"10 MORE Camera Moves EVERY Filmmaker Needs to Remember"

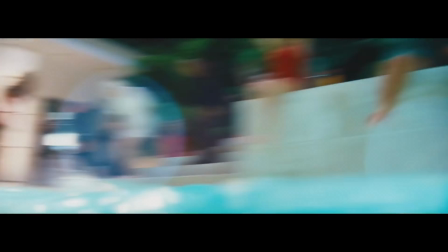0:05 Welcome back to another episode of Camera Moves that filmmakers like yourself should remember.
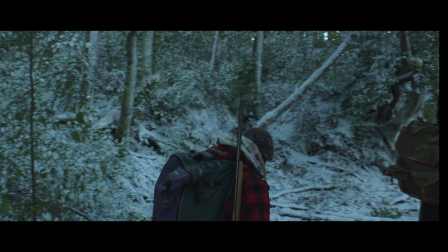0:10 This is the show where I go over unique camera moves that you're most likely not going to find in any filmmaking textbook. These aren't your typical pans and dollies. These are unique camera moves that have been used with specific purposes in mind for specific metaphorical reasons. I'm going to tell you what those metaphorical purposes are, I'm going to tell you how I would pull off the camera move, and I'm going to give each camera move a unique name so that you can more easily remember it next time you're on set.
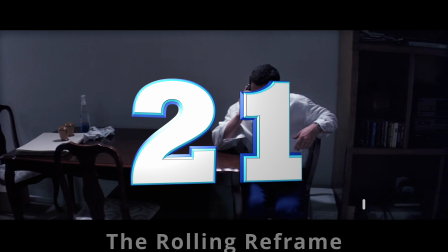0:33 But first, subscribe, like, and put a random comment in the comments because I need that for the algorithm. Now let's get to it. First up, we have what I like to call the Rolling Reframe, and I've only seen this in one movie, and that's the movie Punch Drunk Love,
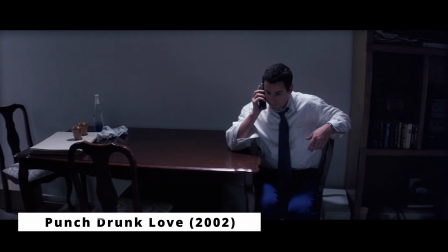0:45 directed by Paul Thomas Anderson, and it's when Adam Sandler's character is in his apartment talking on an adult hotline. The camera is focused on him sitting in this chair when all of a sudden it just decides to pan to the left. Now I know what you're thinking. You're thinking, Kevin, you said at the beginning of this video that there weren't just going to be any typical pans.
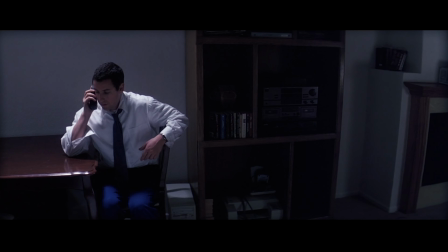1:01 Well, my friend, this isn't just a pan. This is a pan with a purpose. Because typically when you see the camera pan, it is usually to show something, not nothing. It's almost as if the cinematographer in this situation just accidentally bumped the camera and just went with it.
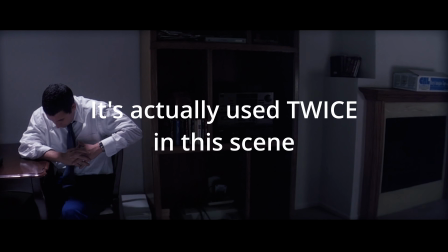1:14 Which actually might have happened.
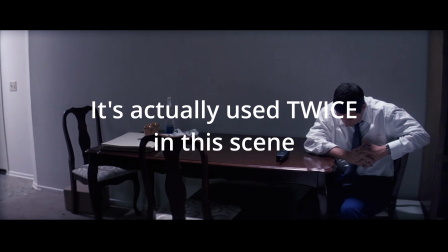1:16 There are rumors about that, but I can't confirm that, so just take that with a grain of salt. But either way, even if this was an accident, they decided to keep it in the film, which means that the director saw something in this camera move that he liked. But what is it? What did he like about this camera move? It's kind of weird and it feels like it's unmotivated. Well, when something abnormal happens in a film, the first thing you need to do is just pause for a minute and ask yourself, why did that happen? Because most directors are at least competent enough to not let errors go through to the final cut.
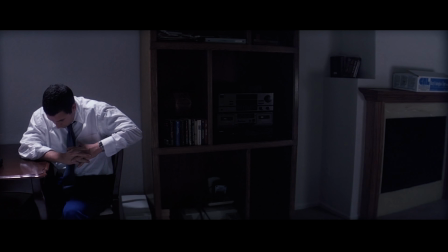1:46 They keep things in there for a reason. And usually that reason is to draw attention to something or to make a metaphorical point.
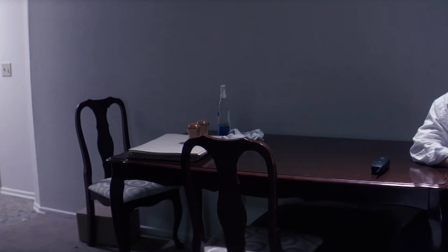1:51 And in this situation, I think the most obvious metaphorical point that the director might be drawing from this camera move is just drawing attention to the empty space, drawing attention to the empty chair at the other end of the table. It is drawing attention to the fact that Adam Sandler's character is lonely. But I do have to say the tricky thing with metaphors is that there might be an infinite number of interpretations that you can apply to this. Maybe not infinite, but at least 5. The director could be drawing attention to the fact that the character's mind is ADHD and he can't keep his thinking straight for more than 2 seconds. Or this could be a metaphor of the camera representing the tides of Adam Sandler's character's life shifting so that he is more impeded by a wall in front of him. You see what I'm doing? We are mammals, we are pattern-seeking creatures, and I am drawing connections between as many concepts and words and making them fit my preferred interpretation for what is going on here. You know, art is a little subjective and you can be creative with your interpretation of it sometimes. That's not saying that all interpretations are equally valid, but you know, it's a complicated issue. So I don't know, let me know in the comments what you think that this camera move means and if you think it's a good one, because you might not like this camera move. I kind of am on the fence about it because it does draw attention to the cameraman and it kind of takes you out of the moment a little bit,
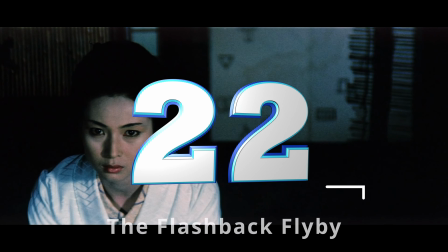3:11 but you know, some people really love it. So let me know in the comments if you do. And obviously the way you do this is just pan the camera.
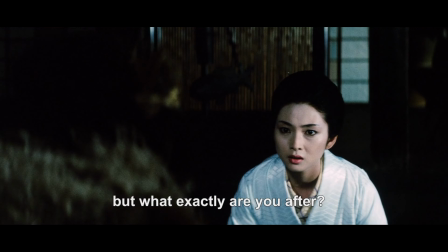3:18 Next we have what I like to call the Flashback Flyby, and this move I found in the movie Lady Snowblood,
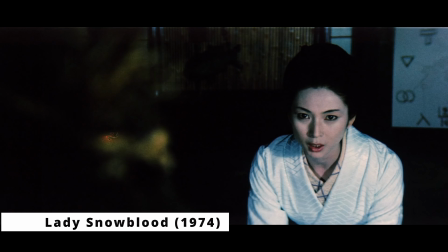3:23 and it's when Lady Snowblood is talking to this man and he starts yapping about something that happened in the past in 1873,
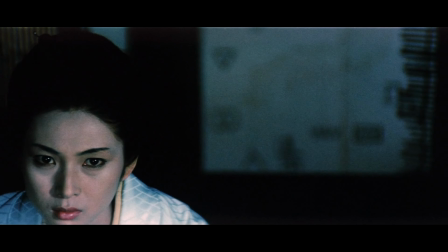3:30 and then the director decides to basically go to a flashback or more like a narrative retelling of what happened in 1873,
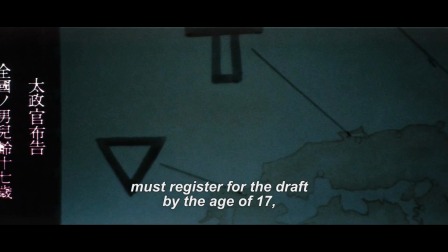3:38 but instead of just cutting to that narrative retelling, he pans the camera to the right past Lady Snowblood and zooms past her,
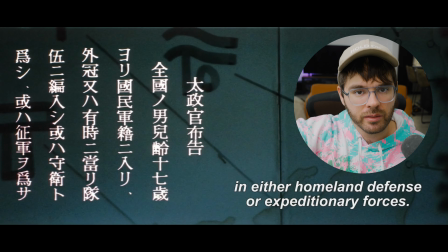3:44 and then the camera eventually cuts to a graphic retelling. I think the metaphor behind this camera move is basically looking past someone, looking behind them, looking into the past behind them, but that way. Behind me is that's the past, that's the future.
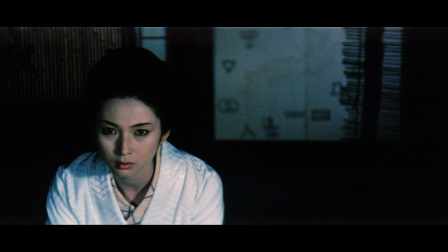4:01 So you go that way and you're looking into the past. It just makes sense, I think.
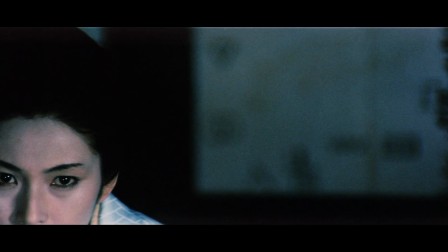4:06 And again, this move is not that difficult to pull off.